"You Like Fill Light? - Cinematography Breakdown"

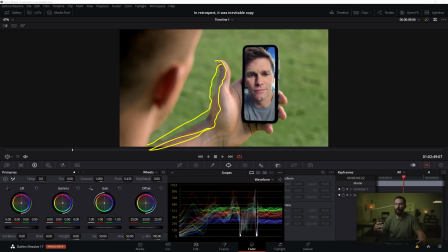8:08 And in most examples, you'll see the exact opposite of this, especially when you go from,
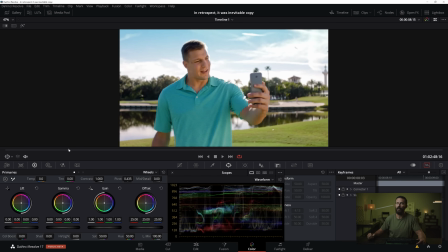8:13 you know, you set yourself up perfectly here, and then you go to this one, and now we're lighting the other direction.
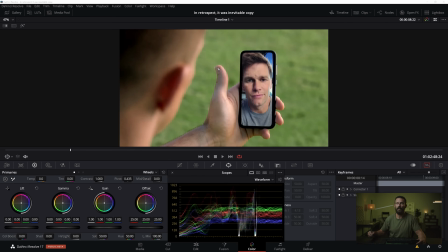8:20 So it's just, again, you may love this look. If this is the look that you like versus the other stuff that we have looked at, well, this is how you do it. You reverse everything that we talked about. So rather than keeping the key light up here, having the edge, and then having mostly shadow,
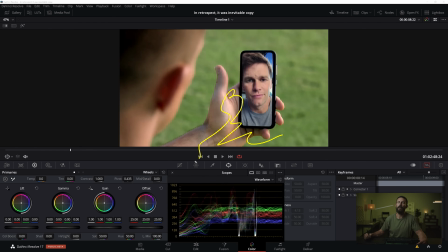8:36 this is having mostly fill with a tiny bit of shadow, right?
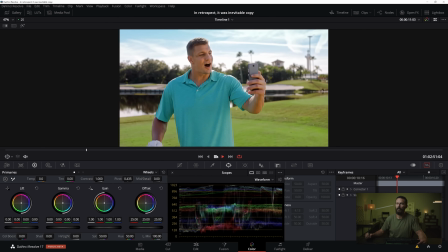8:41 Like the polar opposite of what we normally talk about. And then we come out, again, you feel how much level is coming back at him.
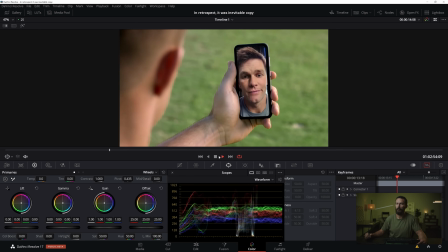8:49 There's just a whole lot of fill. And back to the phone, and back down again, right?
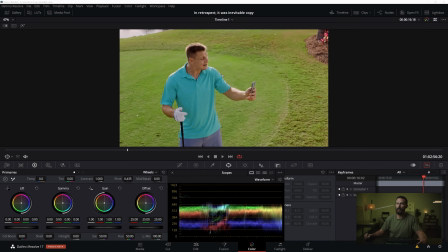8:55 You're like underneath the camera, you can feel the bounce that is coming basically just at him. Even though we have all of the signs of backlighty frameworking, it's also the ground. Like because we're shooting at such a deep stop,
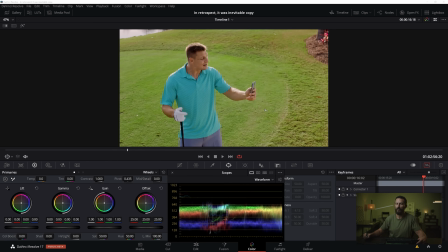9:10 and the ground is entirely green because it's all grass, it just is really, really hard to pick him out and tell him where to look.
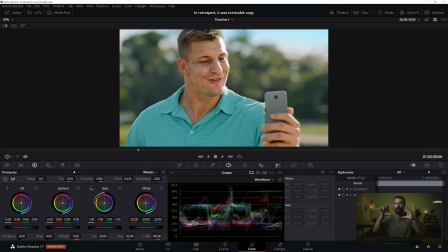9:17 Again, same here, right? Like, okay, especially in a shot of this close, like this, what is this, like an 85 or 100 mil? Just over here, you can have just a 4x of highlight to take that down. Then maybe you still get the same level out of the bounce from over here, but then you can get the shadows way, way, way darker.
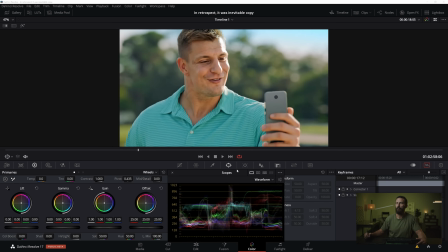9:35 Maybe you can get just a little tiny edge on this side too. Entirely up to you. But that's just a look at the different levels, right?
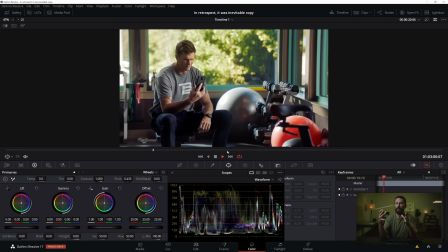9:42 The different balances, the different ratios. As long as you know what this looks like and you choose it, well then, okay, you like this look.
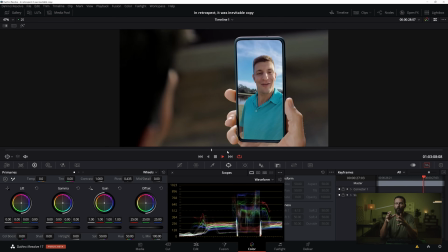9:49 That's cool. You know how to do it. You know how to do it real easy. But if you want something a little bit more, a little bit moodier, a little bit more real life, slightly less
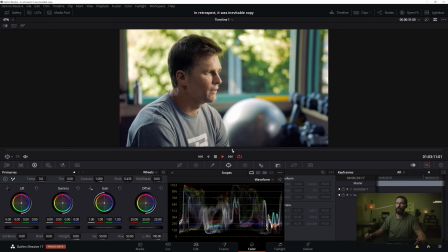9:59 saturation, well, then you would be looking to not have this in the background, right? Like this is a no-no. If you're looking on the Tech Scout and you see that when you're going to be shooting this particular angle, the sun is over there, that's when you pull the first AD aside.
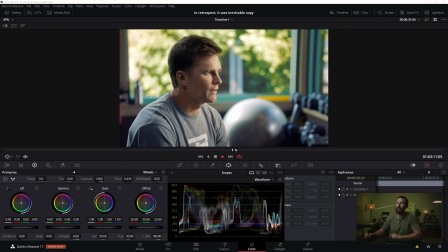10:11 Listen, I know that we have to be here, but what if instead of shooting 1 day, we shot 2 days on the schedule? That would be better, wouldn't it? And they say no, and then you end up with this look. Okay, so anyway, that's our look at something a slightly different than the framework, and you be the judge. You say, okay, if you want high key and much fill, this is it. If you want a little bit moodier, a little bit played more down, you know exactly where to place those levels and where to place the lamps and the talent relative to those levels to get the desired outcome. So that is our look at the Tom Brady commercial from the Super Bowl. Next video is going to be what I thought was the best commercial of the lot, not in terms of story and everything like that, but the best looking, no surprise, veteran listeners of the podcast and people that follow along on the YouTube breakdowns will know immediately who shot it just by looking at the thing, but it is really, really well done and couldn't be more opposite than this. So that is for next time. Many thanks for checking it out, and we will see you in the